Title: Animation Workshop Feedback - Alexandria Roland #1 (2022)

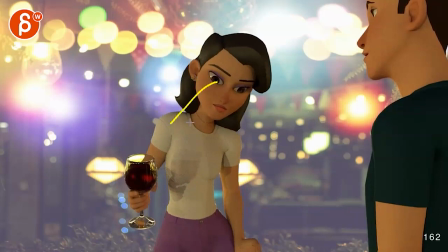over to his right so you have to adjust some of these here she feels really wall eyed and even here it's
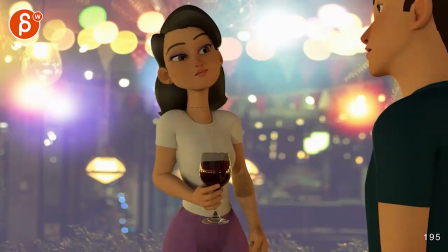a bit at him but then that's really far away so just watch out in terms of like that feels a little bit better but then that feels a bit too low where
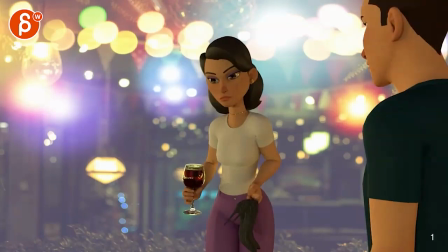this feels a bit better eye line wise so that's one thing the bigger technical thing to me are uh ik arms you can see this
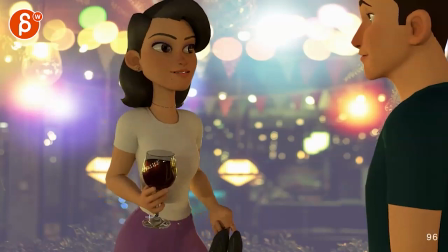especially on here there are a lot of straight lines and then moments like this when the body just through there starts to move while the arms look goes
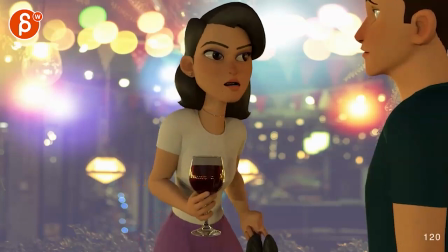over there and then it has like some drifty moments
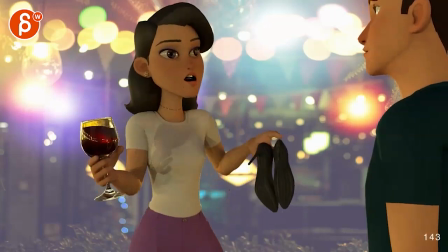through there just timing wise and then through all of this the
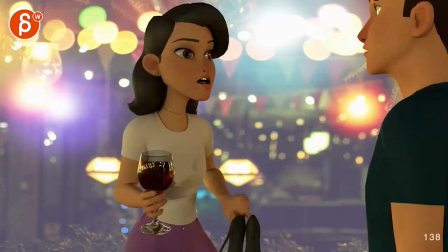angle is mostly the same of the wrist that you can see this through there as she
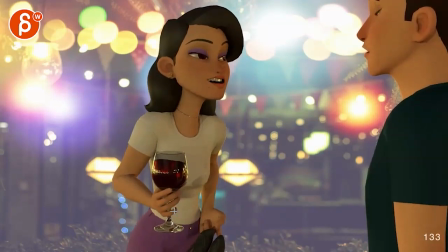goes back like this stuff like that where it's a straight line the rotation is the
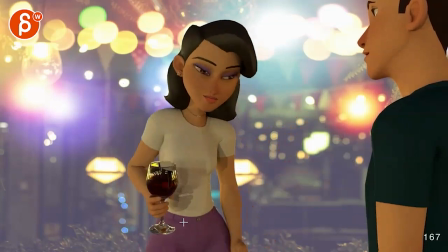same in the wrist it just gets very uh ik-ish looking sometimes it's nicely hidden and then sometimes it
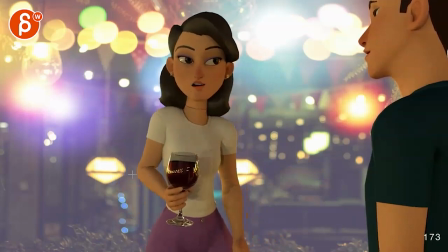gets again movements where it just stands out when you have bigger elbow movements
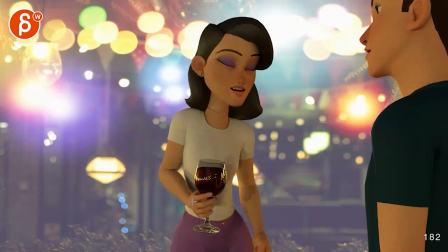some up and downs while this kind of stays put you can see this here this goes up this kind of
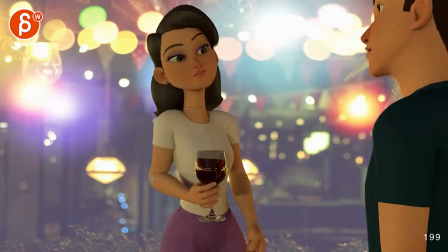has its own path if you play this in real time it has kind of like a wobble this is almost like a steadicam kind of a gimbal type of thing where there's a lot of movement there but that part just kind of stays fairly steady so for me it would be switching this
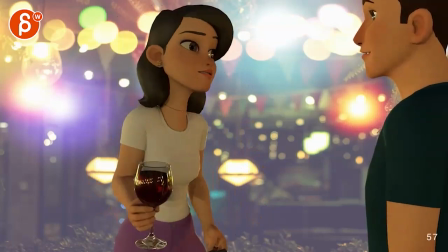might be tricky during the drinking but for the rest you might get away with fk arms just to get away from that feeling
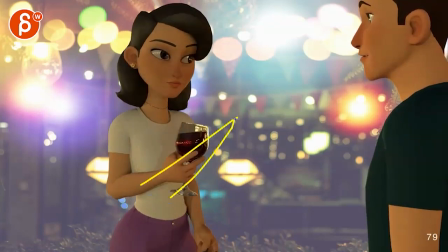you know stuff like that where it's a little bit of an arc but then it goes really straight back into a straight line that's
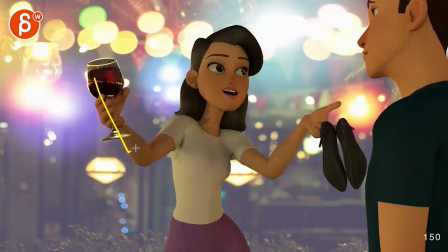the bigger thing then And on something like this, watch out, we get into a W pose, and it's kind of mirrored. I know this is higher, I know this is lower, but I would still tweak things where there's a lot of liquid. I mean, if you're moving this around, this water would splash out.
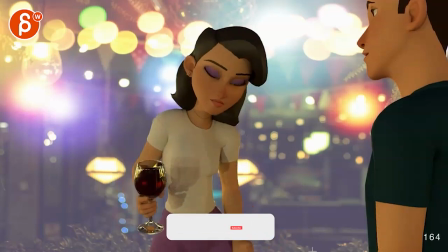I would maybe keep this a bit more contained, despite her being slightly drunk or tipsy, and maybe gesture more with the shoes here.
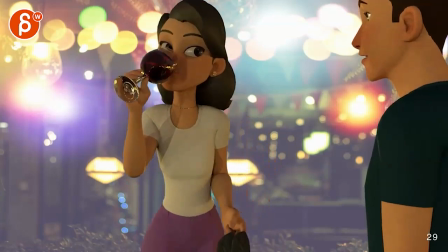And then if you play this, here's the sound again here. so as she comes in watch out there's a couple elements where she comes in and then
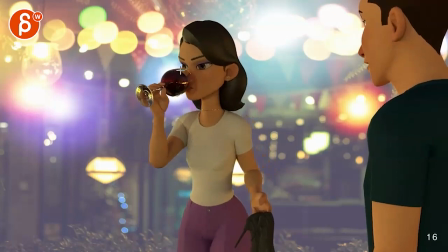bam that putting the glass right there which again with all that liquid is this would just fall out so you have to be careful you got to lower that geometry there and just have this you know this would be around here so when she did when she puts the wine back the wine might be like this low
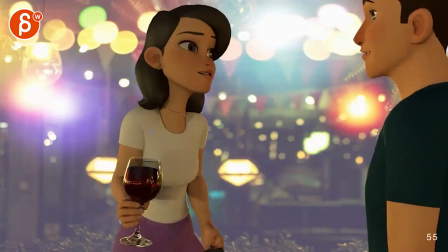so just be careful like this would be all over her but when she puts this like right when that glass hits
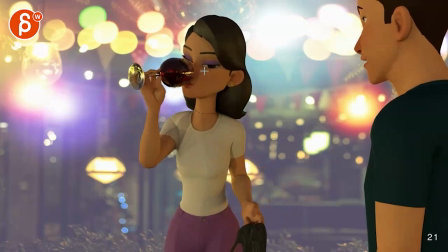the head that's when she looks over this is a bit into the camera almost so
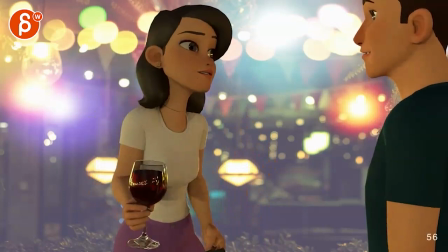for me it would be just offsetting this a little bit
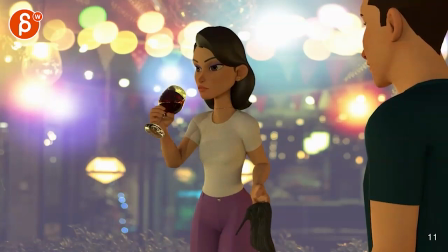where she might she might even start here the shot instead of this low so
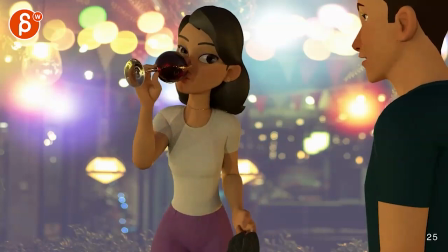you have a bit more time for the drink and then you
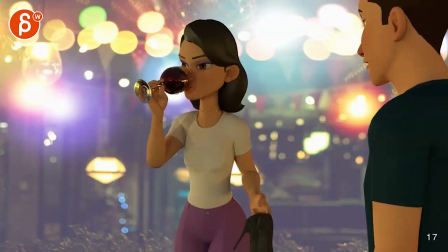know give this maybe 10 15 frames and then she looks over there's something to me where it's almost like the hitting of the glass
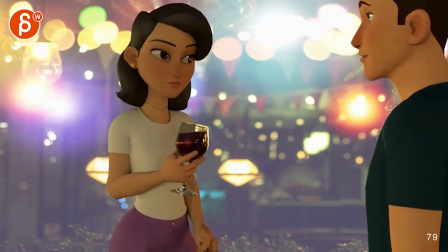makes her turn over the head i mean and
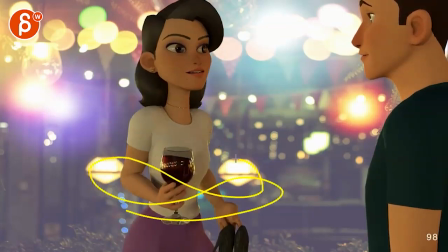i know she is she had to watch her drink and then you know movements gets very spliny on purpose the
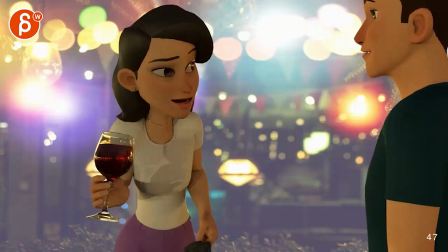thing about uh when you're drunk is that you don't know you're drunk you try not to be so it's less moving
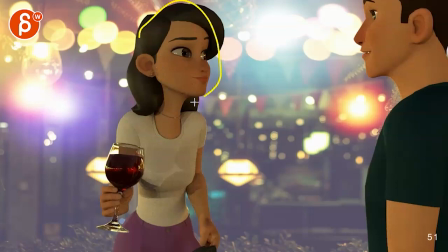around and it's like you want to pretend that you're not drunk so it's like you're trying to keep the head as steady as you can while the bottom part can be a
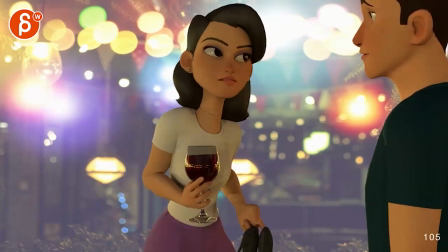bit more so like bigger moves like this a from a technical point of view also look a bit stiff because the whole thing is moving over
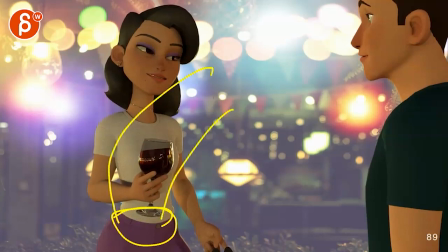but you could do something where she would be either here and then move forward just like i had it in my in my tweak where you know
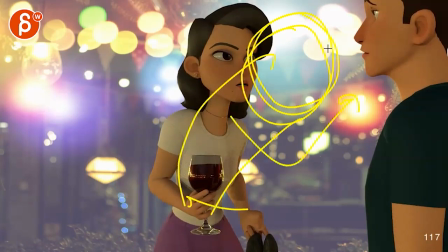you also as you're having slightly too much a drink you might forget personal space and that's why she gets so close so i will play with that a little bit with
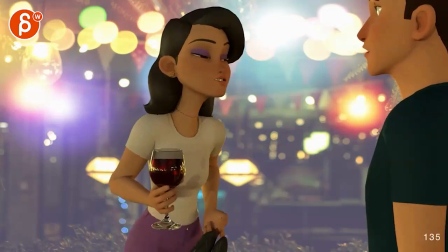the closeness between the two characters and then keeping herself from from moving too much where it's again it's almost like you're trying
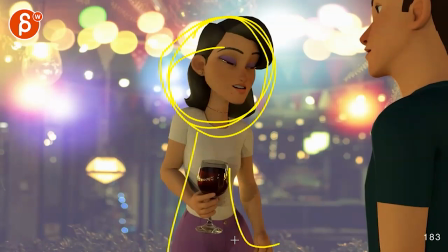to keep this still while the rest uh is kind of moving around it's kind of like the pivot
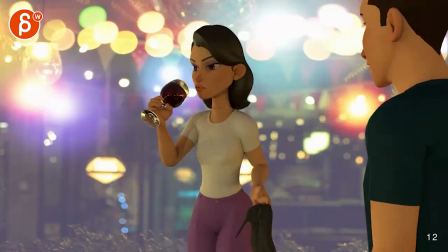is almost through there just from a from a mechanics acting point of view
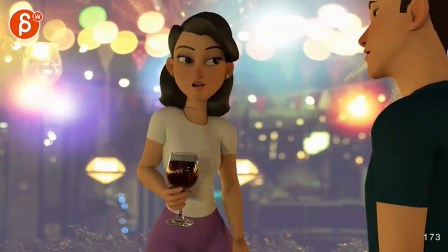so right now
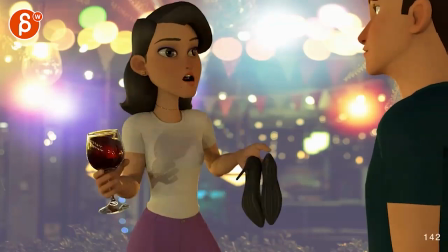we have this as the big moment which again is a bit too twin that i think
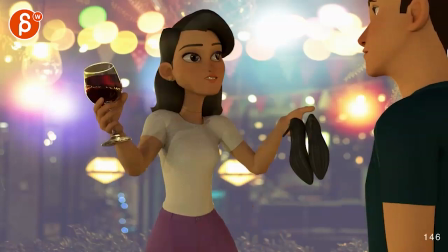we can make this potentially a bit more interesting like this could be something where again
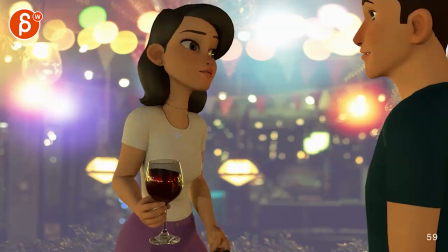these are very destructive notes but i always like to throw out some crazy ideas just so that you know you can throw them away incorporate some things but if she is like this there might be in your set something where now she puts the glass down and now
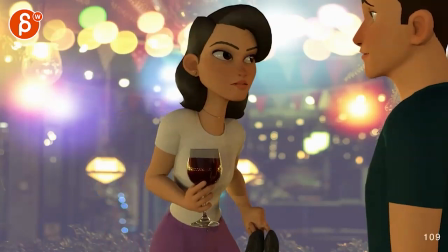it's less acting with this but it's when she talks she might lean forward like the way i had it and she gets so tired that after this she maybe plops her head on him right hair falls down so like that arms down and she continues that dialogue
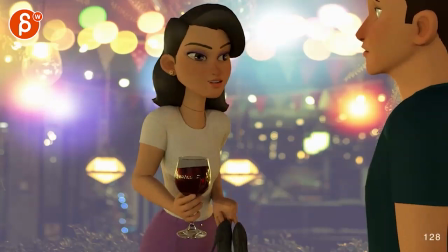resting on him after i had a lot of fun had
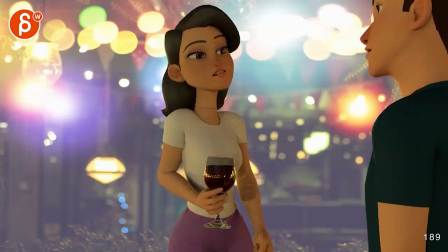a lot of fun so after she says that you know she's already going
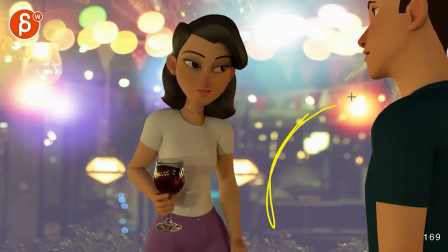she might be again this would be in a different composition where again he's a bit more he's bigger in frame taking up a bit
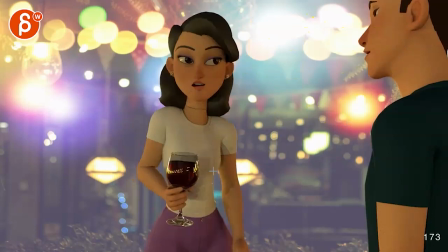more and then she could just fall and rest her head on him like to me it's like she has too much to drink what could you do now with this situation to push some of the acting choices and make things just a bit more interesting a bit more original which i know this is super lazy critique in terms of making more
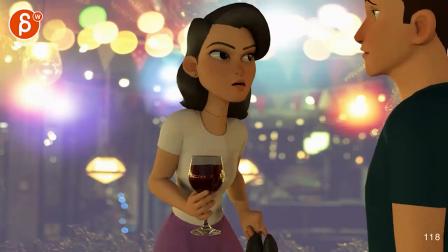original but that's that's my thought in here where it feels just a bit they're walking or she's walking and then
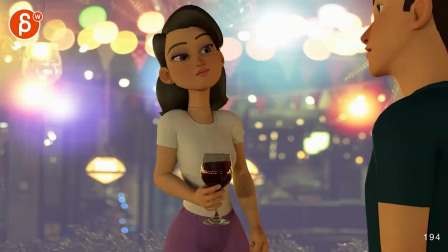has a big twin gesture and then that's it and i'm wondering like what is the what is a special moment that you could put in potentially
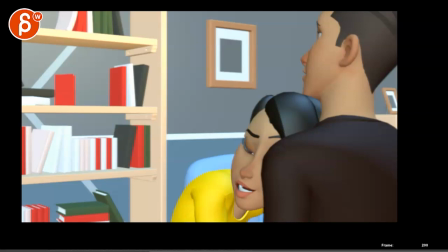where the pose could be maybe something like this you know she's kind of leaning and you can do the rest of this and and again that pose and maybe that's when when he has kind of like that oh what's what's going on here maybe you know it's more about what we hear and that squished face
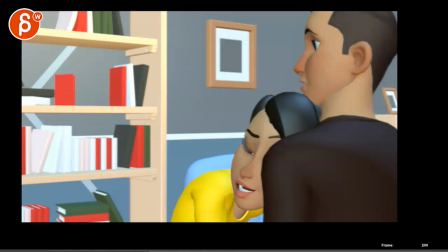while he has that kind of like what is going on here and then you can show off some neat interaction you know between them like with the shoulder and the plop and all that stuff and that to me that sounds a bit more potentially interesting i know it's
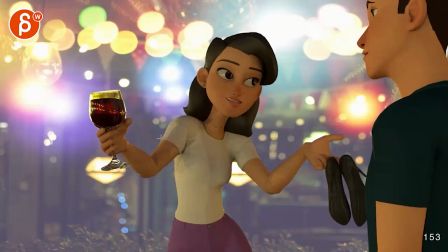a bit of a pain to add all that stuff but i think it will it will get her out of that kind of box where you can really push this with with a different kind of pose she can almost hold on to it or again like The face just squished against his face.
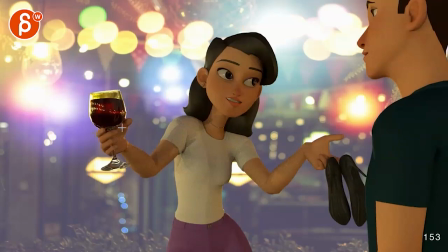I don't know. That's just me. But that's what I have. Take it or whatever you want to use from that. As always, totally up to you. And let me know what you think. We can always chat in emails in terms of how you want to move forward. All righty? Thanks. All right. There's an email. You can sign up. You can start whenever you want. You can submit whenever you want. You get 16 submissions. Either way, a like and subscribe would be awesome. All right? Thank you.
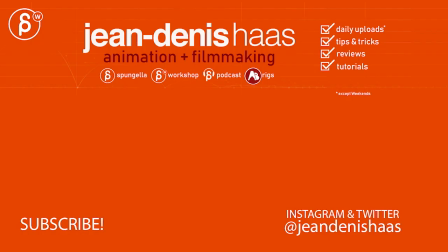Thank you.